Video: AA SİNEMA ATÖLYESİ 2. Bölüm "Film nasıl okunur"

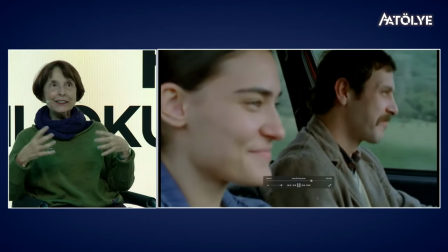Onlara biraz para bıraktı ve sanki evli bir çift gibi reçelleri,
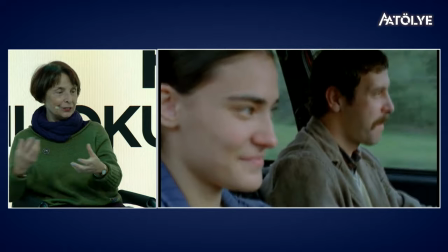salçaları aldılar ve kurban kesmek için gidiyorlar.
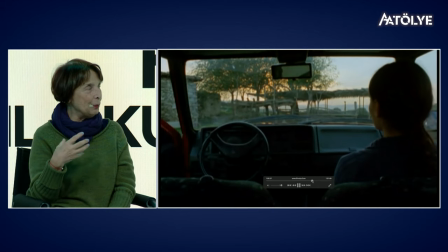Ve bence artık arabada ayla seyredildiğini biliyor.
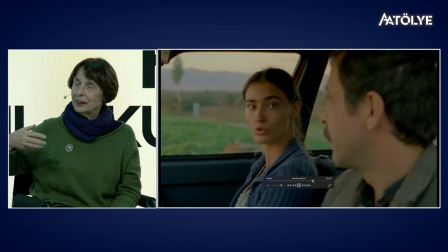Orada geleneksel sinemaya yani ana akım sinemaya daha yaklaşıyoruz.
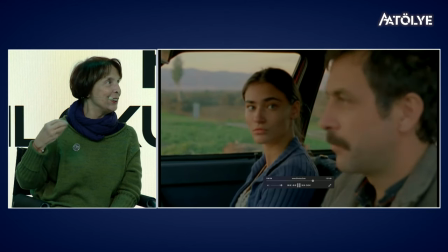Yani erkek tarafından seyredildiğini artık biliyor.
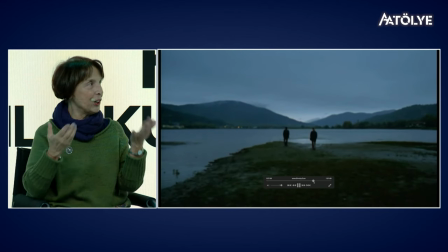Ve kurban kesilecek otelenin yapılacağı yere doğru gidecekler. Bu da böyle bana çok şey, ay bir düğün sahnesini gösterelim mi?
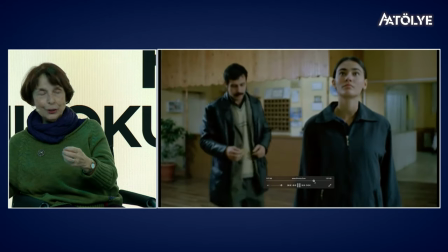Evet. Kaldıkları otelde tabii ki ayrı odalarda kalıyorlar.
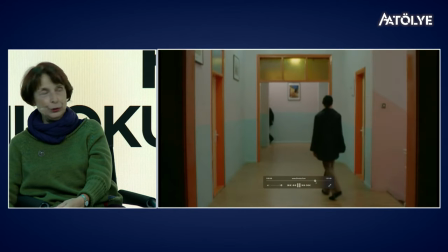Aşağıda bir düğün yapılıyor. Burası çok önemli.
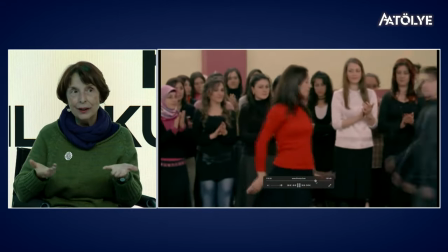Bir tür yani ekmeğe,
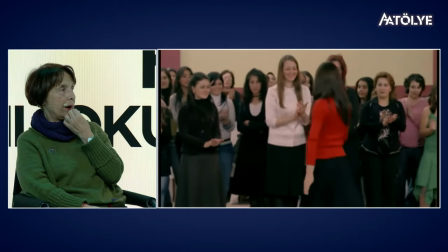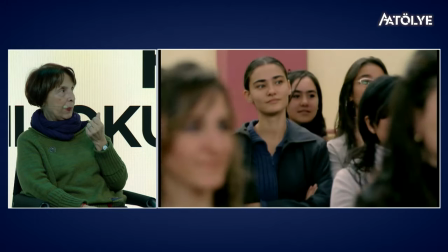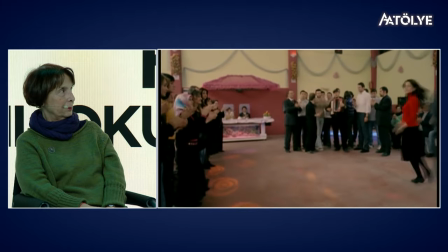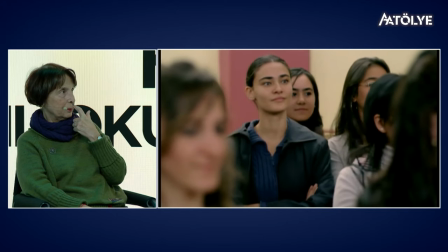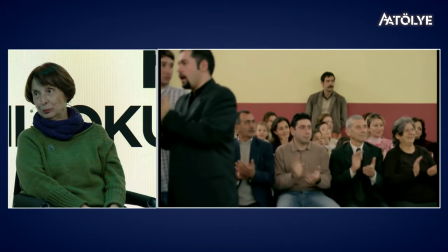evet yine
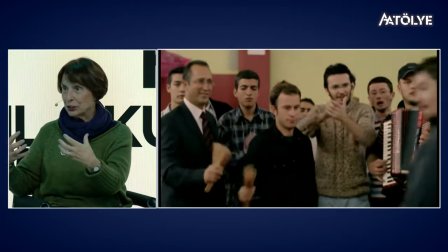duygusal olarak yine katılacağımız sahnelerden biri.
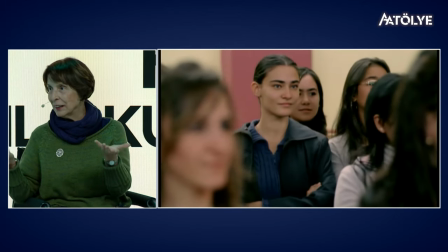Bir yandan da bir şekilde erken anlatımla, onların da belki biz göremeyeceğiz filmde ama bir gün evleneceklerini,
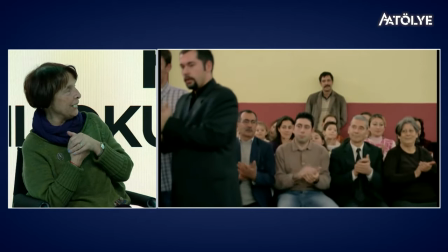evet artık bu işin çok ciddileştiğini bir şekilde gösteriyor.
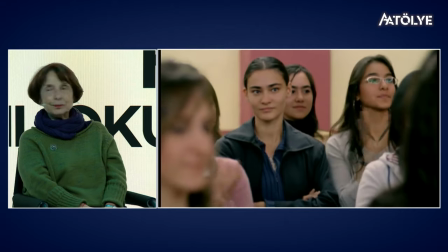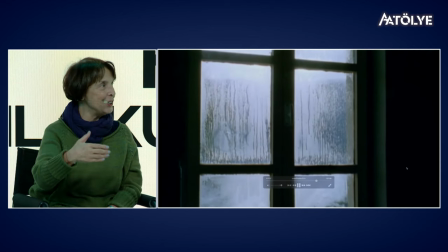Burada artık izleyicinin çok kuşkusu kalmıyor.
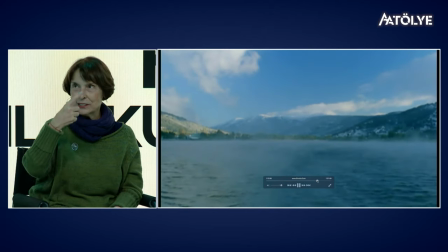Zaten otelin şeyinden de gördüğünüz gibi, biraz hızlı geçti Barışkan ama şeye bakıyor, Aile'yi seyrediyor.
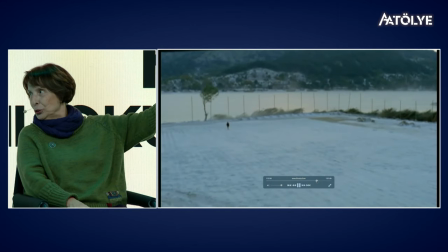Evi sanki Antonioni filmleri gibi değil mi? Böyle çok şey.
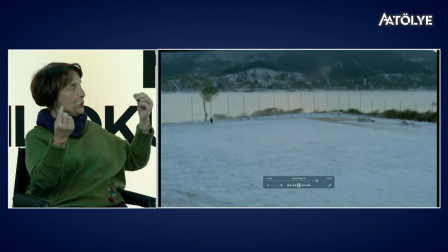Burada o doğanın içinde küçücük bir gölge gibi işte küçücük bir nokta gibi ayla.
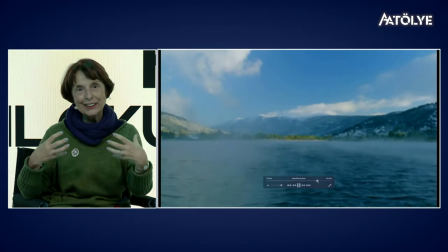Ve izleyici artık şey bu ilişkinin daha ilerlediğinin farkında.
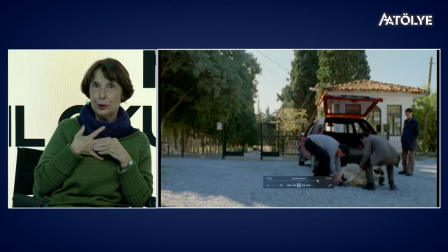Şimdi burada üç sayısı yani gündeme geliyor. Bir kere bu film üçlemenin birincisi.
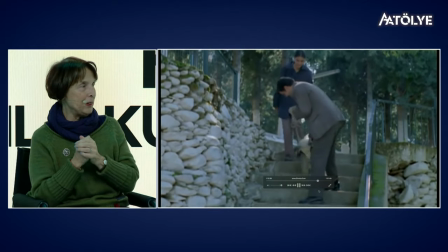Yani üçü takip etmenizi öneriyorum şimdi.
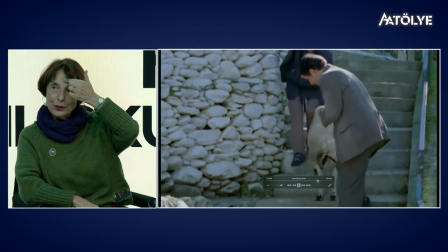bir de kurban kesildikten sonra biliyorsunuz üçüncü gözdür o kanın konulduğu yer.
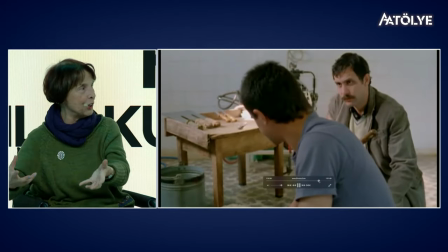Kan aslında bize yani kanla biz kötü şeyleri de alıyoruz ama kutsal onun amacı ne?
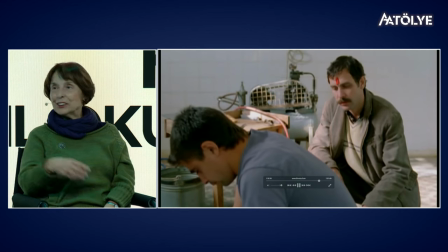Virüs almak değil tabii. Kutsallığın da bulaşıcı olması.
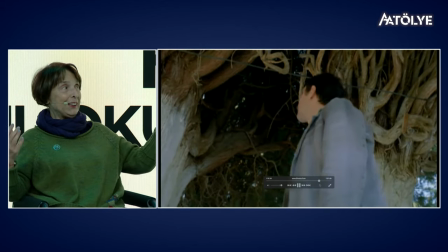Hani kan alışverişinde ve buradaki ağaç yani bir tür
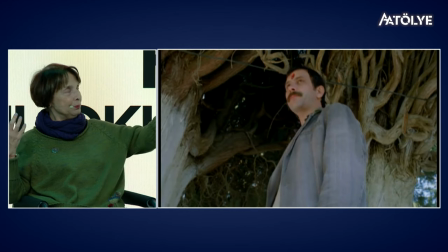hayat ağacı ve belki de bizim kahramanımızın kapatısı gibi karışık.
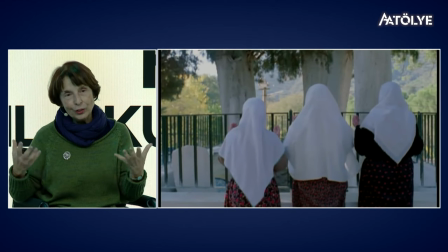Kafası çok karışık. Geçmişle ilgili tabii ki. O işte biriktirdiği kinler, nefretler neyse ve 3 kadın.
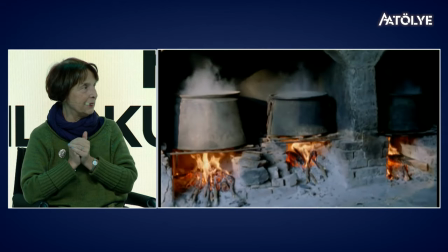Hep 3 gidiyor bakın burada. Evet. Ve kesilen kurbanların
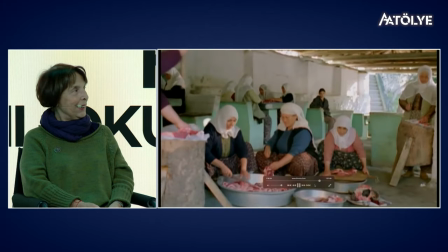doğranması, pişirilmesi, Ve bakın hep üç önde.
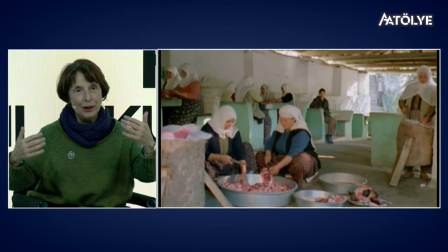Bir yandan da metinler arası ilişkiyle, yani üç filmi arda arda yapacağını sezdiriyor.
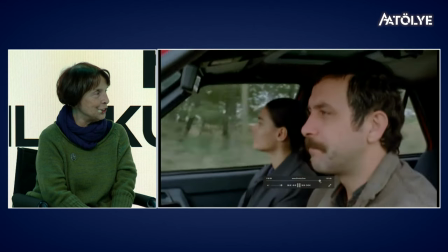Aslında bu et kesme işi de gidebiliriz, evet.